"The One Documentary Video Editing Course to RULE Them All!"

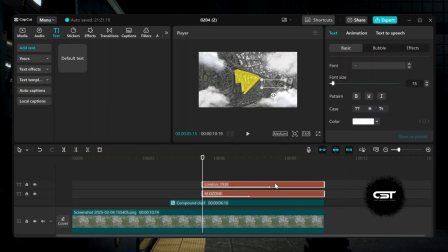To fix this, select both and create a compound clip. Add zooming keyframes to match the map zoom timing.
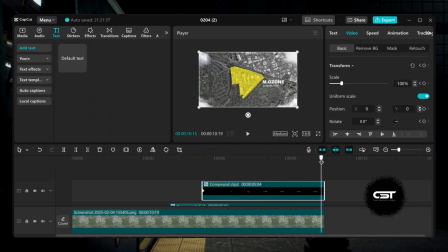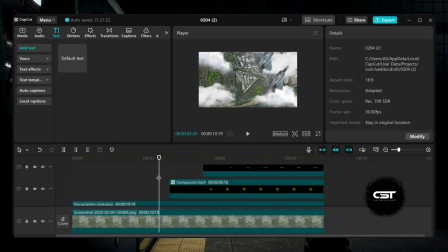Then, to get a blur effect on the edges while the zooming effect is happening to make it more realistic,
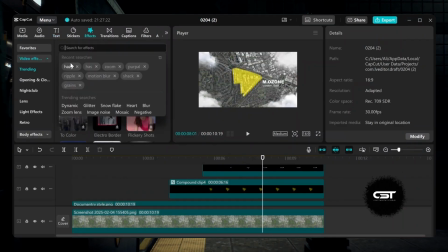go to the Effects tab and add the hazy effect over the whole timeline.
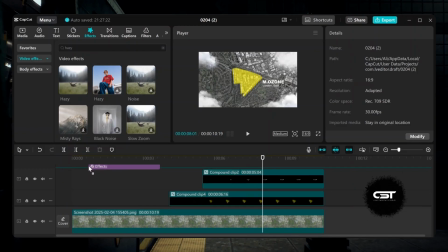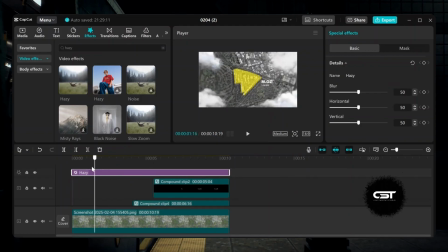Adjust the blur value according to yourself, or you can copy mine.
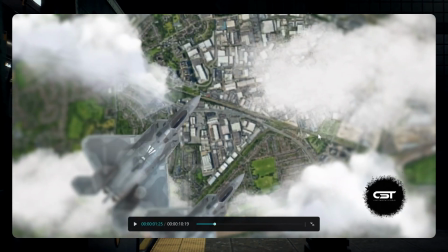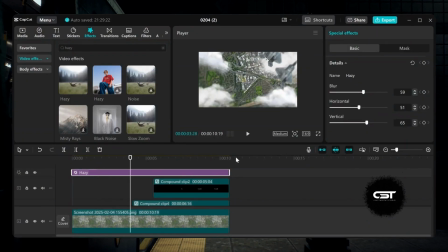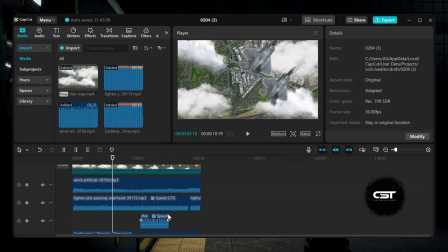Lastly, add sound effects to get more realism. That's how you can make interesting hooks for your documentary-style edits.
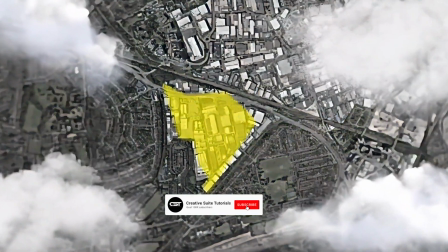We will keep adding new tips and tricks tutorials for documentary video edits, so make sure to subscribe to this channel and like the video.